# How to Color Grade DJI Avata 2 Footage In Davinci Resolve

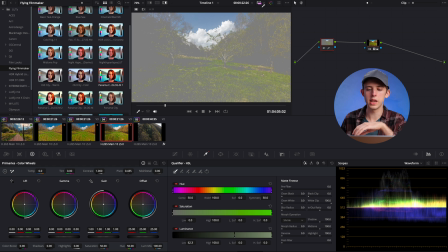(4:06)
We're trying to make a selection just here of the sky, and it's fine if we also select some highlights here on the ground. That is just fine as well. So we're just gonna adjust it there until all of the sky is selected. And then we're gonna go down here to where it says L soft. We're gonna click on that and drag it up about to roughly 10 or 15. And basically what this does is instead of making it so that it goes straight from being deselected to being selected at a certain point of brightness, it kind of ramps it up from being less selected where it's darker to being more selected where it's brighter.
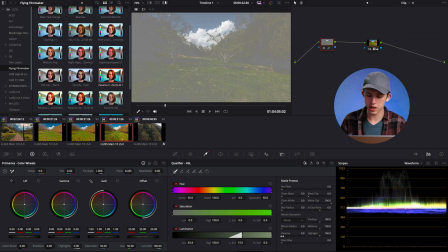(4:37)
And then the last thing we need to do to get a good luminescence mask is to click over here on denoise and turn this all the way up to 100%. And that will just sort of soften out the key and make it not so harsh and not create weird artifacts. So
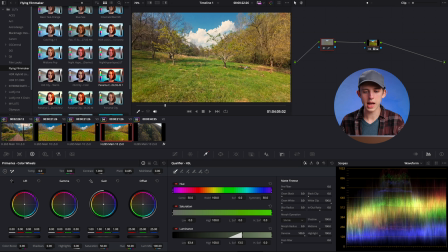(4:50)
then we'll just hit Shift H again to turn off our mask highlight. And then we'll come back over here to our curves panel. And we're just going to add a point right here in the middle of the curve. We're basically just darkening all the areas that we've selected in the image.
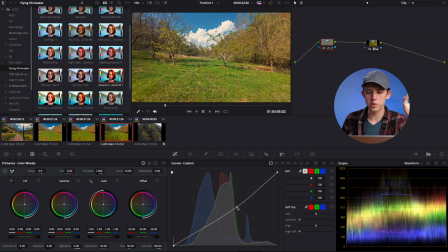(5:03)
You can just play around with where this curve is. For this shot, I'm going to put the curve a little bit further up here toward the highlights because I want to bring out some more detail in those clouds. And we'll also add another point down here close to the shadows to give this just a little bit more contrast.
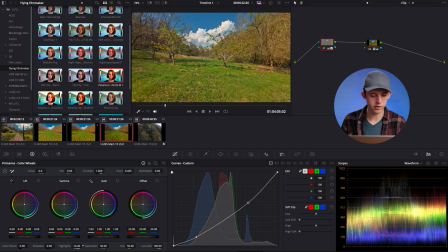(5:18)
And I'm also going to come and turn my highlights down just a little bit more for this area to bring out just a little bit more detail in those clouds. So now we've created this luminescence mask that just affects the highlights and darken those highlights. Now I'm going to create a mask that selects the opposite of what we just selected. So instead of just selecting the highlights, we're just going to select the darker areas of the image, brighten them up, and add a little bit of contrast to them.
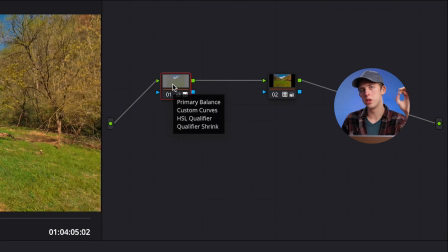(5:42)
And so to do that, I'm going to again just right click on this node that has our highlight mask on it. And I'm going to come down here again to add node. This time, instead of clicking on add serial or add serial before, I'm just going to click on add outside. And what this will do is it will create another node right after that one that has selected the opposite of whatever was selected on the mask on the first node.
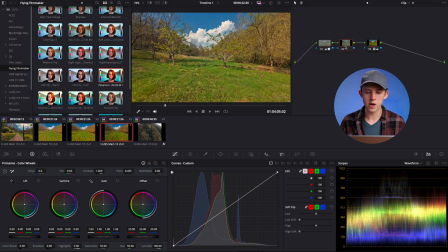(6:02)
So now if we go and click on that node, you can see that there's no adjustments on that.
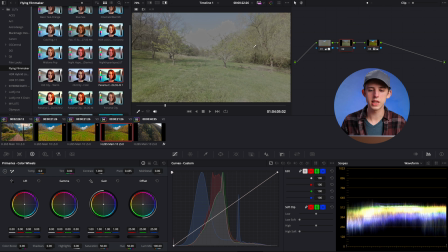(6:06)
And if we click Shift H to turn on our mask highlights, you can see that everything except for the sky and the highlights is selected.
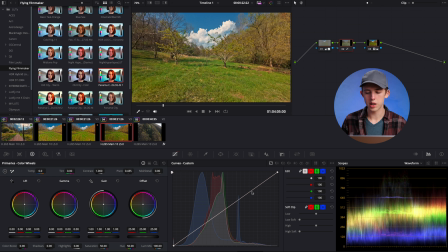(6:12)
So now we want to brighten up these darker areas of the image. So I'm going to come to my curve here and I'm going to add a point fairly close to the highlights and brighten those up.
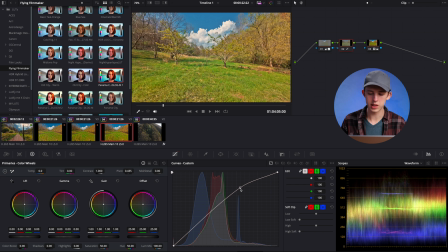(6:21)
We just want to add some contrast by doing that. We're going to put one up here fairly close to the top, fairly close to the highlights, and then one a little bit more in the midtones here. And then I'm actually going to come down to the shadow areas down here toward the bottom of the graph, and we're going to darken those a little bit to bring back a little bit of the punchiness.
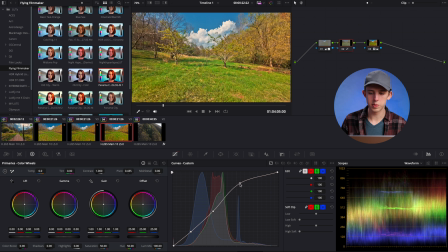(6:38)
We'll just go ahead and tweak these points a little bit to see what will give us the best results. And then I'm going to come over here and bump up my shadows just a little bit as well. And so there we go.
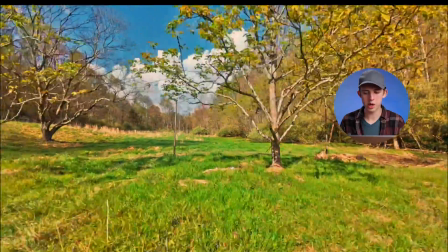(6:49)
Now if we play this back, you can see that we have a much more punchy and contrasty and pretty looking shot.
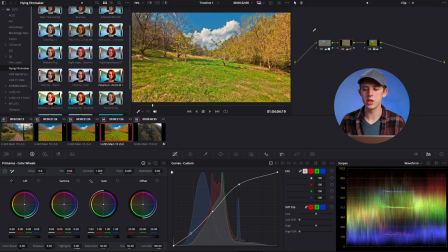(6:56)
If we come over here and we turn off these two highlight and shadow mask nodes, you can see that it has taken it from a pretty good shot to a much more vibrant
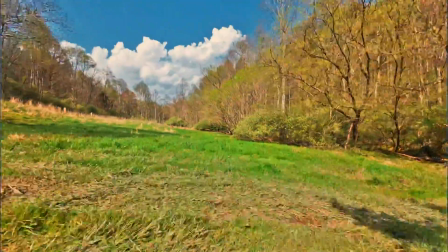(7:06)
and dynamic and engaging shot that really pulls you in instead of just sort of an average drone shot.
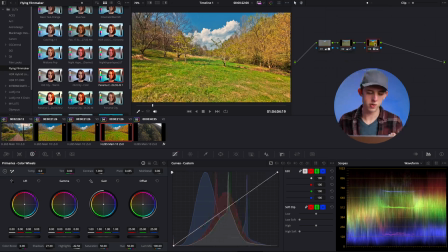(7:11)
Now, if this looks a little bit too saturated to you, you can just come over here to our node with the LUT and just pull down the saturation a little bit and we'll still get the same effect, but with just a little bit lower saturation. Or you could add further nodes after this, maybe with some extra LUTs to give it an even more stylized look, like this more cinematic teal and orange look, whatever you want to do after that point. But that should give you a really nice, good starting grade. So hopefully that will get you started with color grading your Avata 2 footage. As I mentioned, you can get the LUT that I used in this video completely free. The link to that is down in the description, so make sure to go and download that. And as I also mentioned earlier, I have an entire drone color grading course where I show you all the ins and outs of how to color grade your footage,
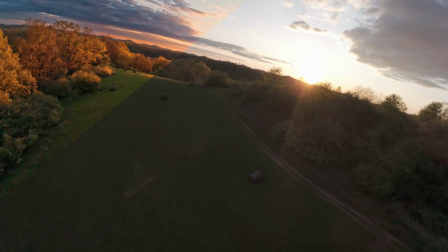(7:51)
whether that's from a regular camera drone or from an FPV drone, to get the most amazing cinematic results and the best colors. And you can get that course on its own. I'll also link it in the description, and it's also part of my entire 10-hour drone filmmaking course,
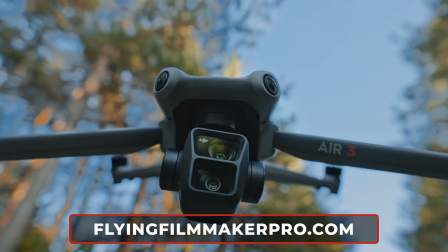(8:04)
Flying Filmmaker, which you can find out more about at flyingfilmmakerpro.com. If you've enjoyed this video, make sure to like it, subscribe to the channel for a lot more tips just like this, and I'll see you in the next video.